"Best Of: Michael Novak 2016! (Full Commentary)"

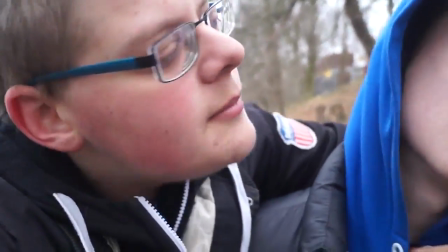Like I was making all these jokes about raping Marcus, but, but honestly,
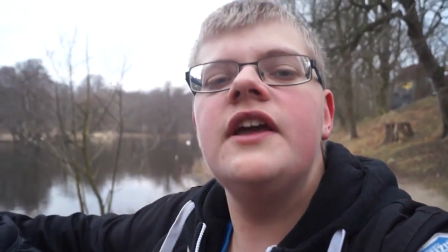if you want to know the reason why those jokes are in there, it's because that's our banter, that's what we do,
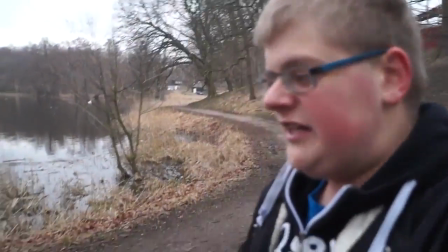like, that's what we do, that's what we'd be doing when we, when we hang out and whatnot, we make tons of really, um,
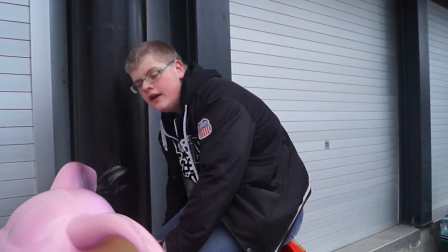over-sexualized jokes, and at this point in time, uh, our flow was me making rape jokes at Marcus,
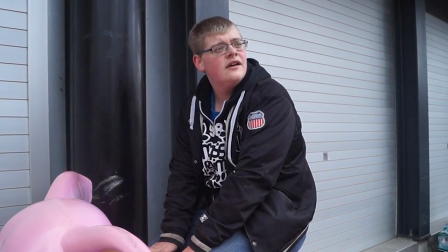basically like i'm just i'm not gonna lie so it was just we actually just
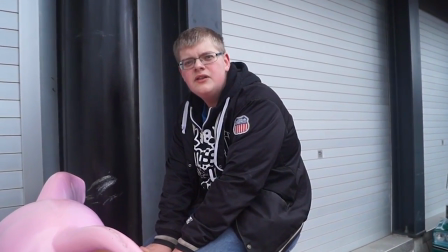behave like ourselves like nothing is uh you know i didn't sorry i didn't um
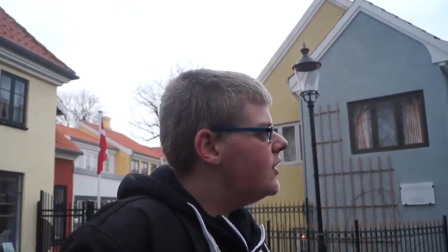act uh more sort of over over
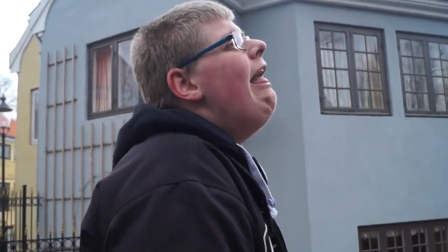sexual in this than i than i did in in real life at this point in time um
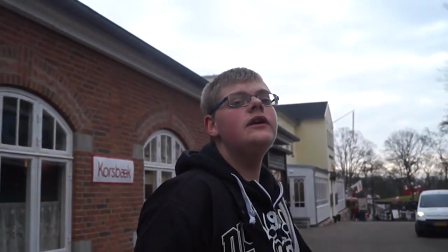so we were kind of we were actually we were actually believe it or not just being ourselves which is sort of hard to believe maybe, I don't know,
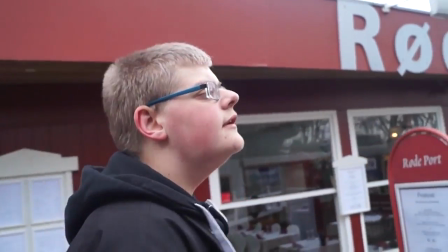um, but, like,
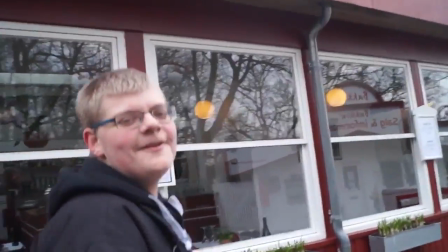okay, I just want to say that this H3H3 parody itch that I'm doing right now is no offense to Ethan and Hila,
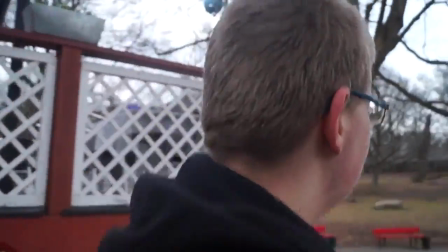it's a, it's a tribute, if, if, if anything, um,
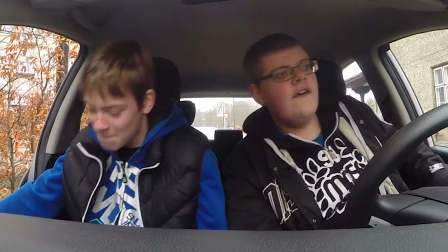because I fucking love H3H3, and I had just discovered them at this point when filming this, uh, and discovered their channel, and I had been binge-watching them,
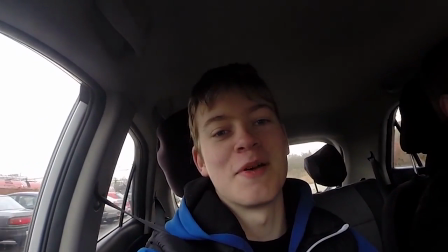like, insanely binge-watching,
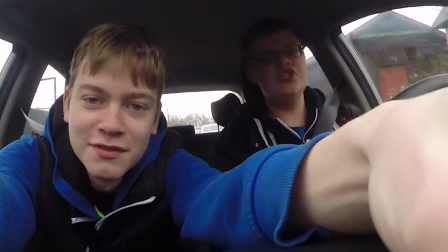and um and it just you know i thought they were too hilarious they were just so fucking hilarious and the reason why
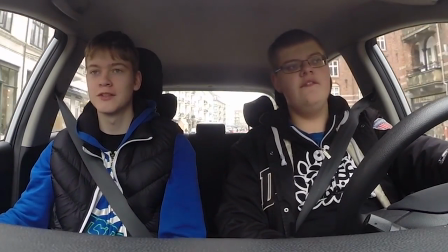i was doing this ethan impression whatever was because marcus was filming me just like ila always films ethan when when they're doing videos so that was i
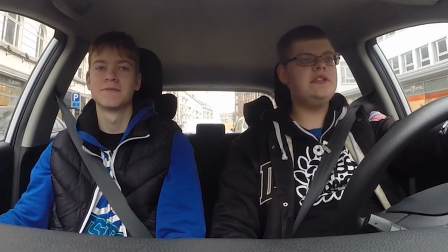just don't want anyone to take offense by it i was not making trying to make fun of his tourettes i know he has tourettes it
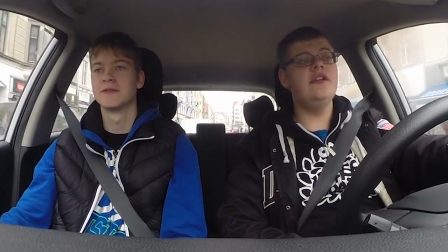was just it's more like a visual gag when you're trying to impersonate someone you got to go for cheap shots to make it funny,
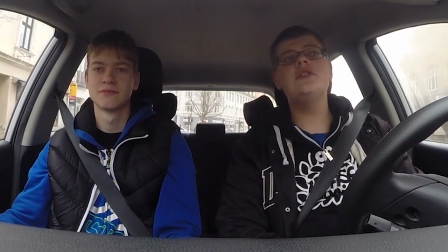I think. But anyway, so now we're back in the car.
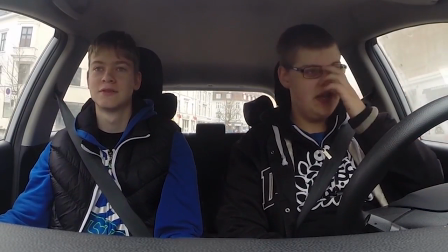I really don't like the physical quality of this, like the physical, like, pixelation and whatnot.
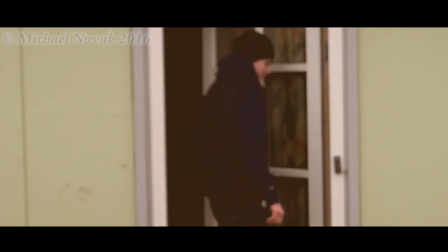But anyway, so we move on to my first real, real short film of the year called Journey to the Future.
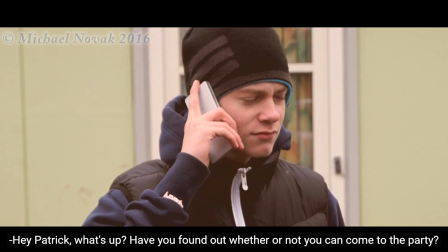And when I say real, I mean the one with sort of a bigger cast and sort of more professional-ish than the first one.
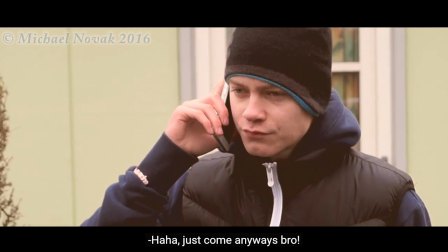And this is actually my voice.
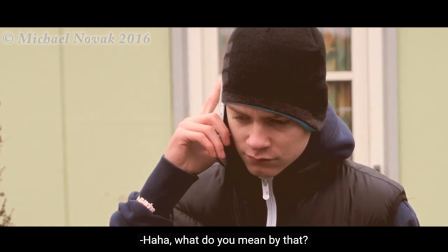And I've gotten feedback from people that have said in real life that they could not hear that it was me
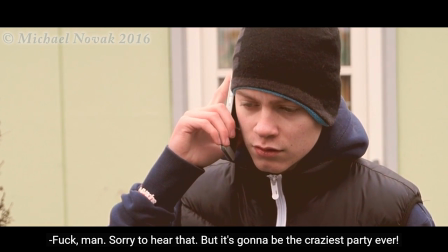because I over-pitched, well, chose such a low pitch for my voice.
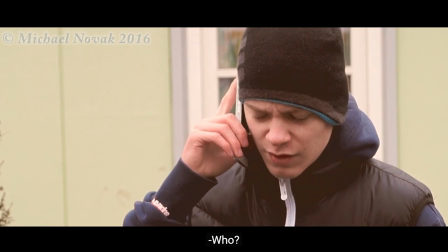So I think it works. Also because I sort of changed the way that I speak to sort of be more like a young person, if you will.
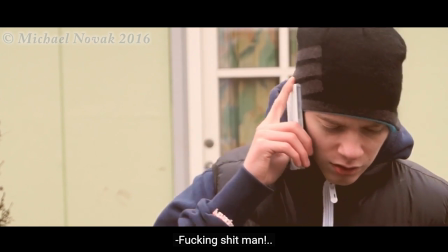Hey, yo, come on, dude. Let's smoke some fucking weed. You know what I mean? like that sort of um tango if you will that sort of
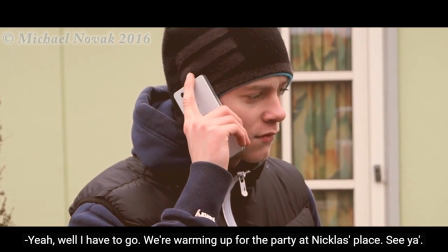um lingo um of uh of speaking now
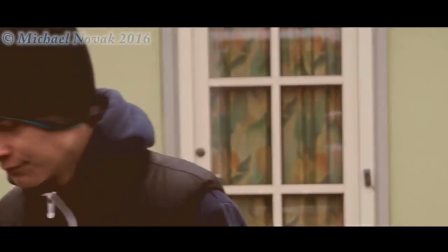one thing that i'm kind of um a little bit annoyed about in
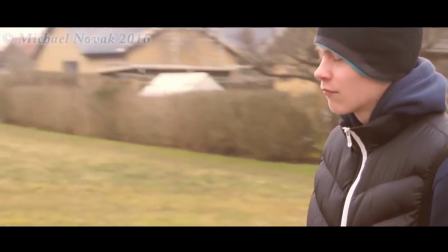terms of this short film there's two things the first thing is the trademark sign that i
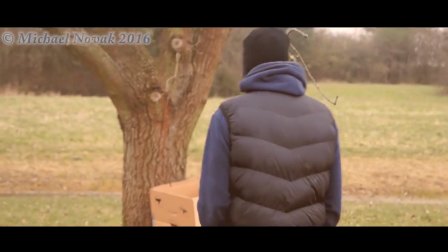put uh i'm not i'm not um regretting putting that uh
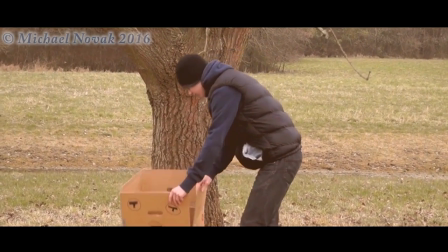trademark sign in because I want to trademark obviously the the production that I've productions
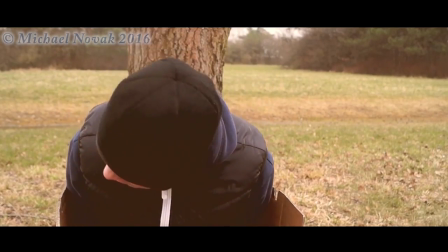that I've used an insane amount of time on if they should be free booted um so
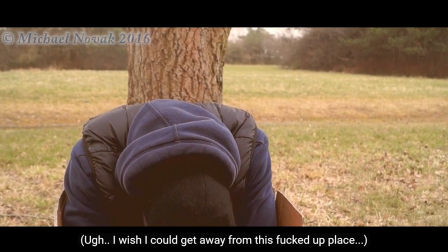I don't regret putting it there but I think you'll find when
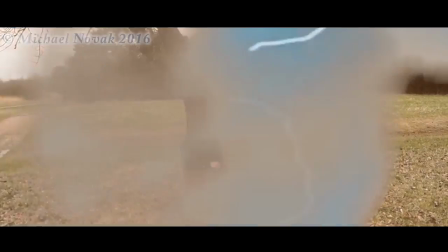we see my uh my short film called thou shall not lie it will the trademark will be way
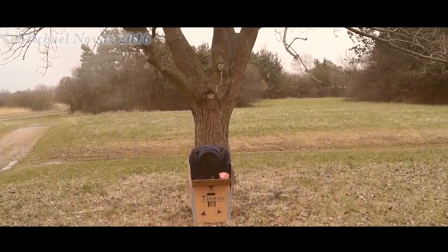less visible if you will uh so the the the truth of the matter is If you watch my daily vlogs,
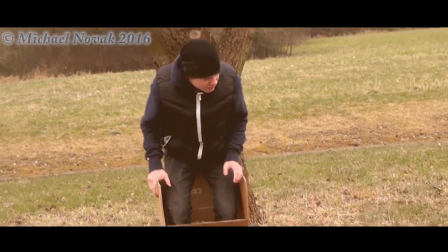you'll know the team that made this short film, which was me, Marcus, and then our friend Casper.
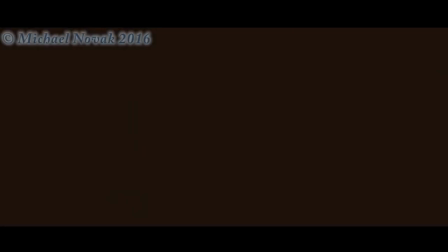And now we have sort of our little own voluntarily production company, if you will.